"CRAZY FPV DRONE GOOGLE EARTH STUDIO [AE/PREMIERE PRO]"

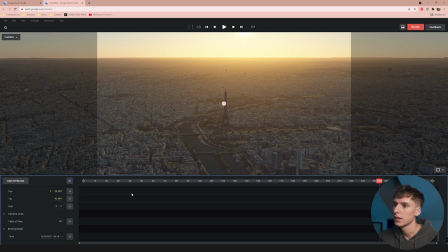I think for us, we could do two separate ones, maybe like the sun right here so it has that like flare, and then I would do one at night as well.
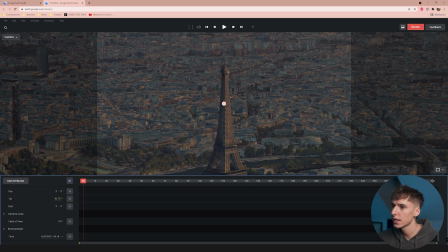So what we're gonna do here is I just wanna get that boomerang effect that I had, and to enhance that, I start off with it zoomed in, maybe something like field of view 4. So it's like really close up on the subject here.
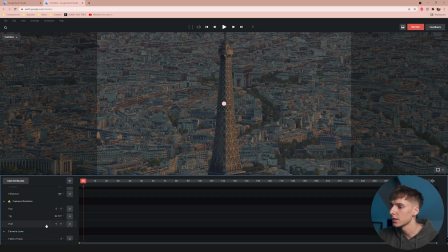So in our case, the Eiffel Tower, as well as bring the roll to something like whatever you think looks good. I think I'm gonna do 7.5. And if you're familiar with Premiere Pro or After Effects, assuming that you watch my channel, you are, and you know what keyframes are, all you have to do is just keyframe the roll and the field of view.
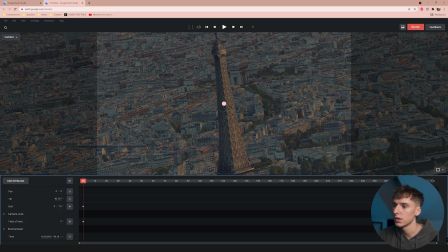And for us, we did our composition is 300 frames.
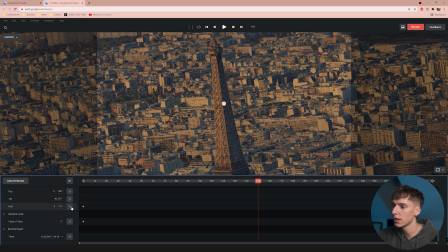So I'm gonna go right in the middle at 150 here and drag it -7.5 for the roll.
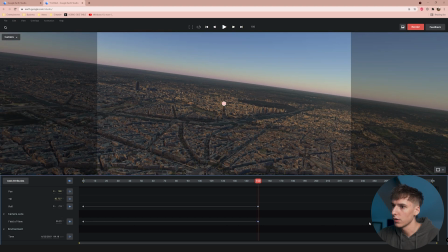And then I'm gonna bring the field of view out to whatever we think looks good. You can bring it out as crazy as you want.
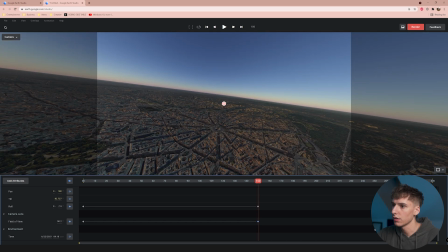That's what's so cool about this, it's all digital. So you could like really go crazy with the field of view. For example, 90. And then I'm just gonna go ahead and highlight these two keyframes, hold Control C on my keyboard,
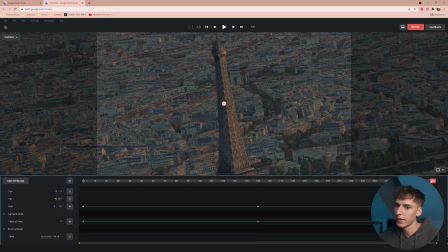and then go to the end and press Control V. And that's going to have it end at the exact same spot it starts. So you'll be able to loop this infinitely without really ever telling where it starts or finishes. Then I like to also highlight all these keyframes and go to animation. They also have this easy ease option, basically just smooths out the motion of what we're doing.
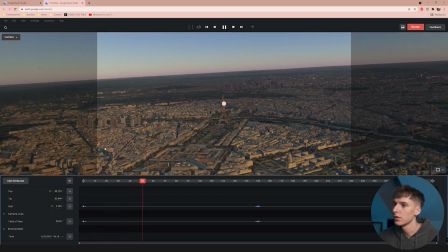And you can see here,
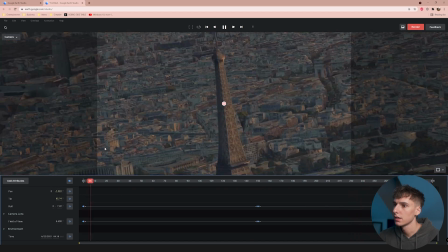crazy shot of the Eiffel Tower with the sun there. And it's just going to repeat the process over and over again. And that's pretty much all I'm going to touch as far as the keyframes, since we already have that built-in orbit.
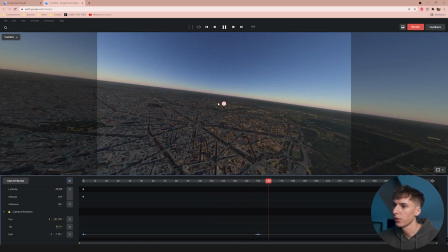Like I said, if you want more in-depth tutorials with us starting with blank stuff and like keyframing shots or whatever, we can go ahead and do that.
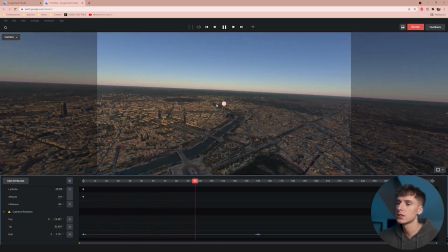But I really like this. It's a good introduction to Google Earth Studios and kind of shows you how to, just play around with it.
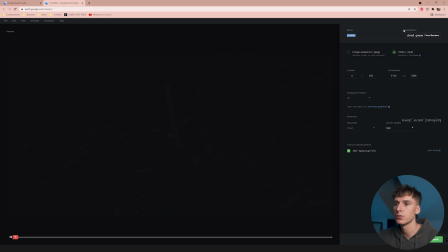So then what we're gonna go ahead and do is go up to render here in the top right.
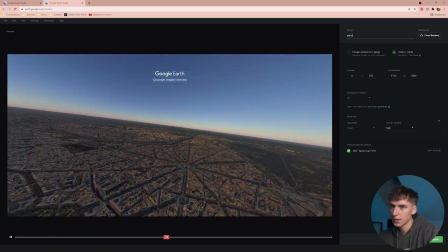And you can name this Paris Day, because I'm gonna also render out a night version.
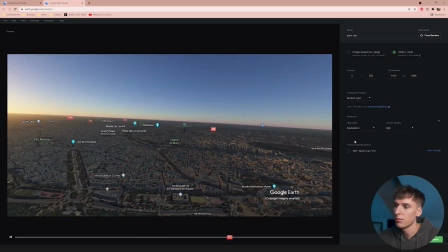And then I like to make the textures high, map style clean. If you want to have markings or whatever of stuff on the map, you can do that, or you can do everything.
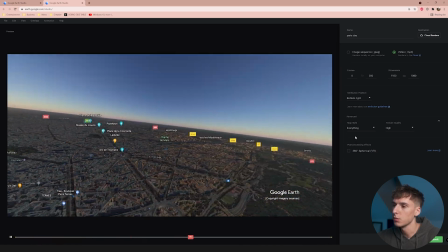Not exactly sure why you would want that, but maybe you would. So it's always an option.
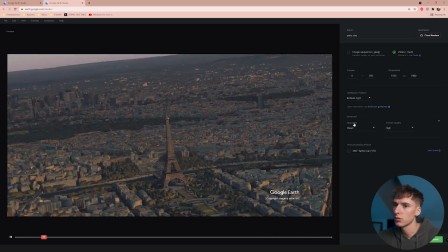I'm gonna keep it clean for right now, so it looks like more like a drone shot. And then you can change the settings.
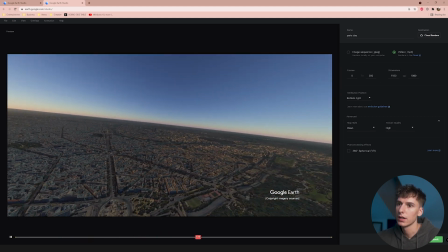You can make it 4K, 8K, whatever you really want. And then I'm gonna do frames 0 to 300.
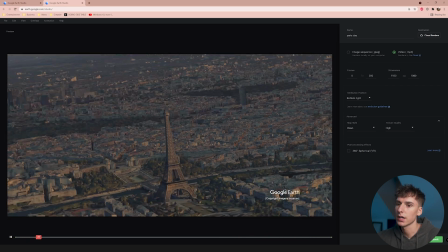It's how long the composition was for our case, and then go ahead and click submit.
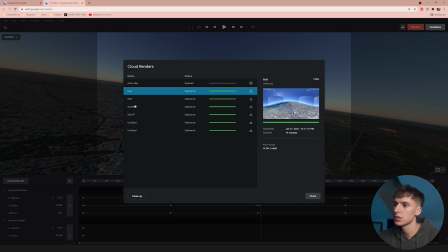And what this is gonna do is it's actually gonna render it out. You can see it renders through the cloud, so you can see all of these other renders that I've had. It takes a little bit to load or whatever, but you can see all these other renders that I've used in the past. So it's actually not putting in any strain on your computer. It can do it completely with you closed out of here.
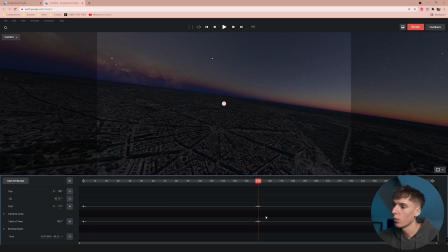And then I'm just gonna drag it right where the widest field of view is, because that's where you're gonna be able to see the solar system the most.
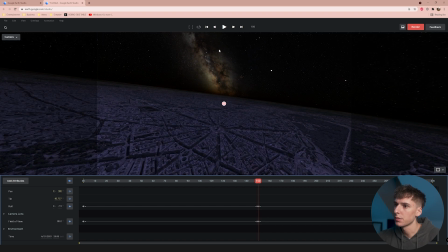I'm just gonna line it up so it kind of lines up perfectly here. And then you can see the sky. The cool thing about this is since it's all digital, you could actually do time lapses. Like you could have it keyframe it like that, and then have it like the sun rise.
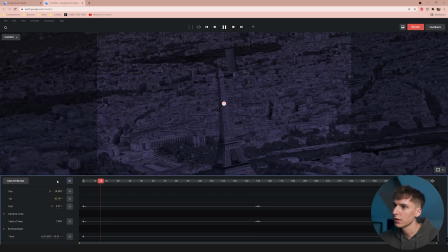For our case, we're not gonna do that, but I'll just show you that what that kind of looks like.
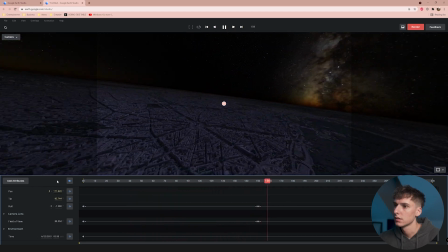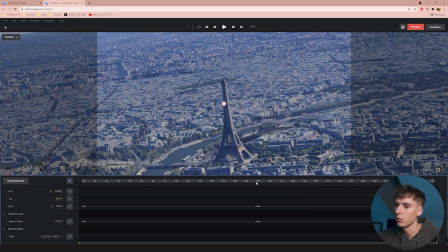Just cool looks that you can get. It's all really, really easy to do with Google Earth Studios.
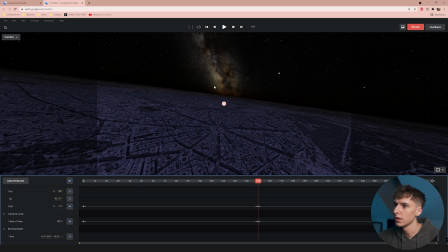So like I said, just lining up the stars here with the Eiffel Tower.
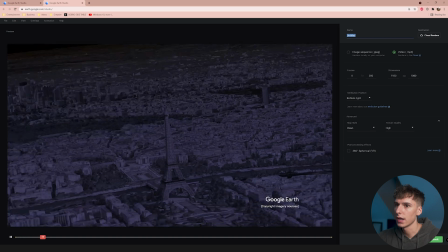And then I'm gonna go ahead and render this one out as Paris Night.
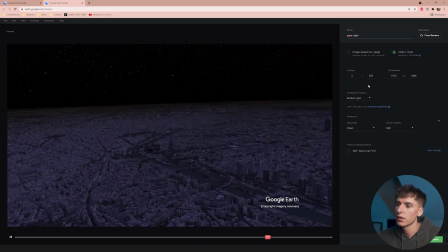Keep all the same settings. Make sure you don't change any of the keyframes between these two renders.
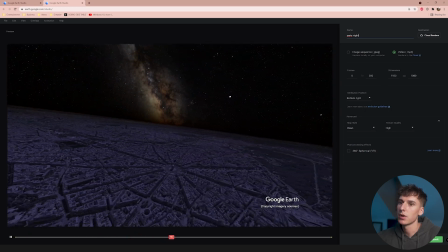So the night and day one should be exactly the same, same resolution, same dimensions, all that stuff.
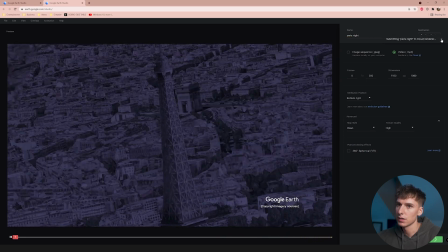And then submit that for your render as well. While that's rendering, I'll show you a few clips.
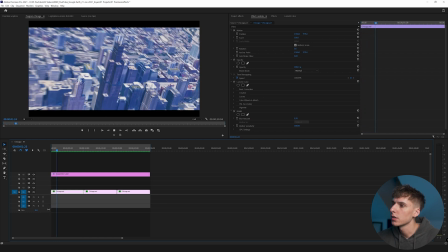So this is the clip that you saw in the intro here.